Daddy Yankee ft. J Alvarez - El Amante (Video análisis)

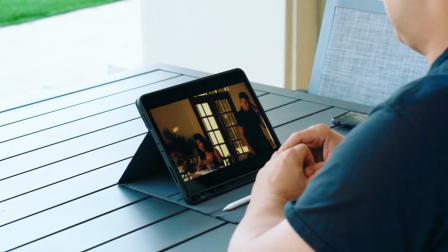227s
En estas tomas interior todo fue con unos lentes profesionales, pero la verdad como era tan lento el proceso,
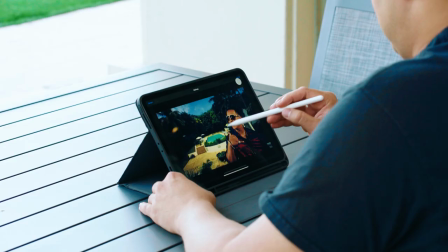232s
yo usé los EFs para que vean que no es imposible si uno sabe lo que está haciendo bueno esta parte aquí como pueden ver él no tenía ningún tipo de luz de frente porque nosotros
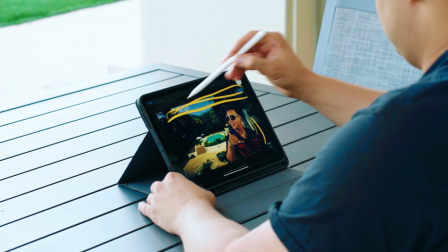239s
estábamos debajo de la sombra aquí aquí había un techo y esto es la escalera si puedes ver anterior les estaba aquí cantando
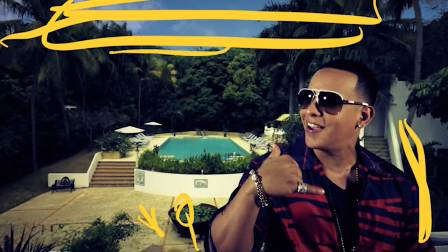246s
y yo estaba aquí de lado a lado que en el Glycam pero yo quería que se viera esto porque está muy bonito como se ve todo esto acá atrás tiene un
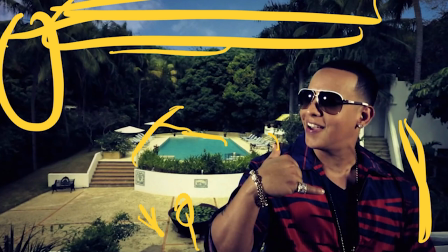252s
vibe de los ángeles así o de la jungla y a él le tuvimos que poner una luz bien fuerte un HMI
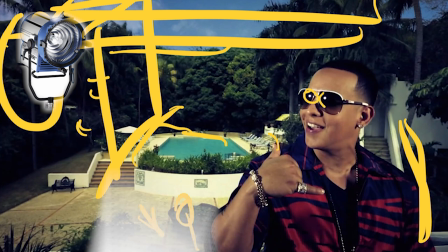257s
de nuevo una 2.5 casi en la cara con una difusión claro le daba bien duro la cara mirad aquí,
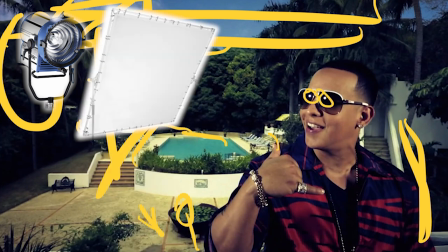263s
la pueden ver, y ahí él se ve bien bien suave, se ve bien iluminadito, ¿me entiendes?
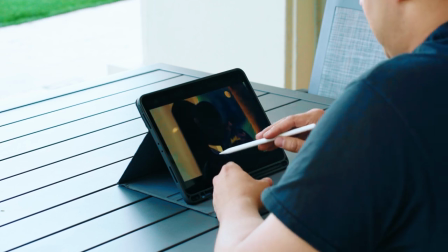267s
Ahí Yankee va a darle el número, estos zoom aquí, este zoom que ven ahí, ese zoom ahí, eso ahora está bien de moda. Ve, mira, cuando vino Ye Álvarez, es de noche completamente, se supone que lo hubiese estado en la toma que ya mismo van a ver de Yankee.
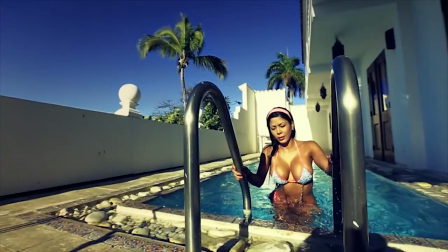280s
Esta toma aquí, súper épica, aquí usamos solamente el sol, no se usa más nada. Con el ritmo de la canción, mucha cámara lenta, muchas tomas de ellos,
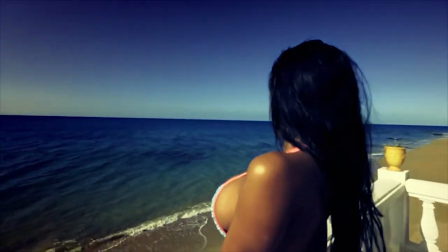288s
como que se siente mucho el sentimiento de la canción. pero claro mayormente era la historia del amante
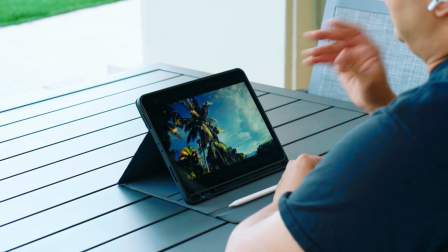294s
y como que este mundo más fantasioso porque me daba yankee estaba de casualidad en ese sitio tan hermoso y una súper mujer me entiende mucha cámara lenta mucho movimiento las palmas lugar tú sientes en este vídeo la gente sintió mira ahí se ve puerto rico la modelo saliendo de la playa todos esos detalles en esta parte aquí está la que yo quería que ya el barillán que llegara pero ya el bar es ese día no
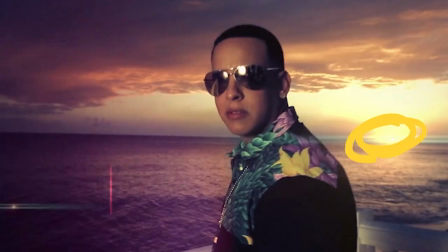314s
pudo teniendo la familia llegó tarde aquí ve que el sol está exactamente en el horizonte y mira que lindo se ve esa escena y miren de nuevo tenemos la luz con la difusión si la pueden ver ahí aquí se ve mira la luz y la difusión en la cara yankee para que se
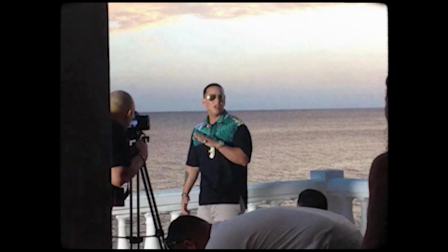328s
vea suavecito y se ve súper chévere esa toma me entiende ahí mismito dice finales que yo quería que el bar grabar no se pudo grabar y pues se hizo las tomas de noche
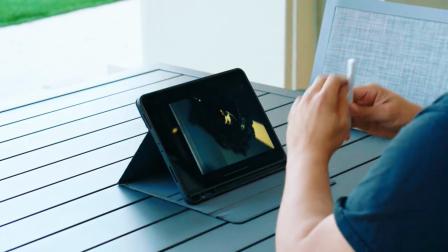335s
las tomas de saludo el perrito que está ladrando esta escena la grabamos con el espejo yo quise mostrar como que le da ese sentimiento de uno se esconde cuando algo malo está pasando, estás mirando por el espejo, no sé,
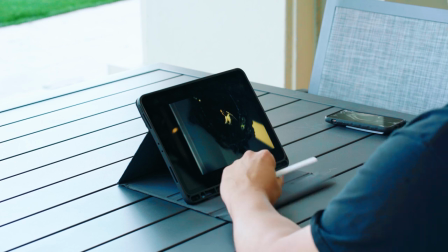349s
y ahí estamos, Yankee se ve por el espejo, Raúl hizo un súper trabajo donde lo iluminó él allá y se veía él solo,
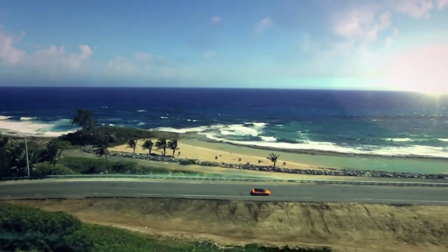354s
me parece de magia, me parece un efecto y fue de verdad grabado así. Esta parte del Lamborghini se grabó otro día con Yankee, yo y Yankee solo. Fue con un 12 milímetros, le bajó un poco la calidad, no habíamos tenido ni permiso, nosotros paramos y ya, yo le puse a Yankee una luz en la cara, esa es bien grande, estaba sudado. Este día fue un poquito fuerte.
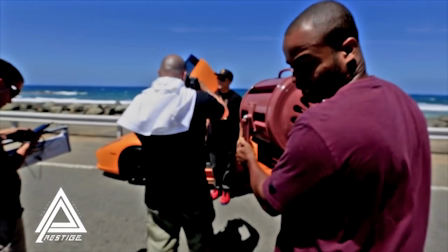371s
Aquí Yankee tenía una súper luz en la cara, una luz antigua una fresnel que es 2000 watts bien caliente pero pues yankee muy profesionales resistió lo hicimos y quedó bien la toma la verdad nos tardamos como 10 minutos 15 minutos haciendo esa toma estas tomas de drone como si fuera un secreto como que alguien te está viendo tienen es algo que no se le da un sentimiento como que algo está pasando como algo privado la edición claro siempre al
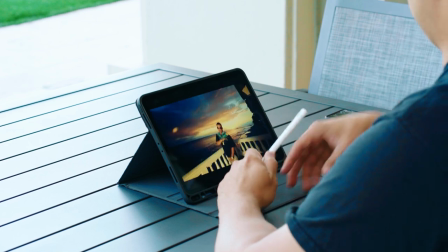396s
día cámara lenta con el ritmo siempre mi gente bonito por los yankees monta así bonito las tomas más bonitas del artista siempre para que se vea el grande sea de las mujeres diga diálogo ese tipo es perfecto me entiende eso importante para que la gente te contrata de nuevo ahí pues se ve que ella ya quise ver a Yankee se va a actuar la toma como que mirando para abajo porque pues con amor privado ya está cogiendo el
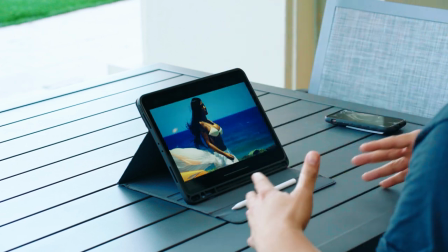418s
teléfono al novio que la está llamando aquí en esta toma me encanta porque yo no sé bien y cómo se llamaba eso yo le dije mira un traje que
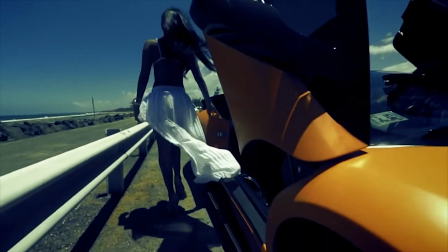424s
se ve así pero es un traje como de cola creo donde la tela se ve ahí con el viento y ahí ella le da el besito y se despide y no Nosotros terminamos como las 4 de mañanas, me acuerdo, con una parte que yo me quedé dormido y todo. Yo estaba tan casado que yo estaba hablando con él y de momento me quedo dormido. Y Raúl, un súper director y gafo y de todo, siguió con Yankee hablando y disimuló como que no me pasó nada, pero yo me quedé dormido. Y de momento yo me levanto y le digo, ¿qué pasó? Y él me dijo, no te quedaste dormido hablando con él y eso. Yo me sentí bien mal y después Yankee y yo hablamos y él súper cool. Pero que ya ahí, a las 2 de la tarde del otro día, yo tenía que estar en Colombia para otro video musical. y fue un día, fue un tres días bien malo ya esa noche, cuando dormí, me quedé pegado. Y eso fue El Amante, Dary Yankee Feature in G. Álvarez, el videoanálisis, muchas gracias.
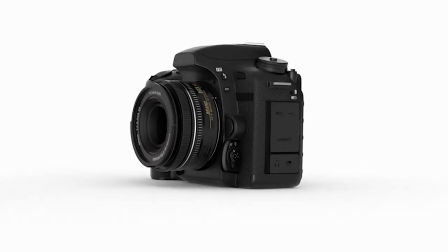470s
Te compraste tu primera cámara, estás emocionado buscando tutoriales en YouTube, pero el video no te quedó como tú pensabas.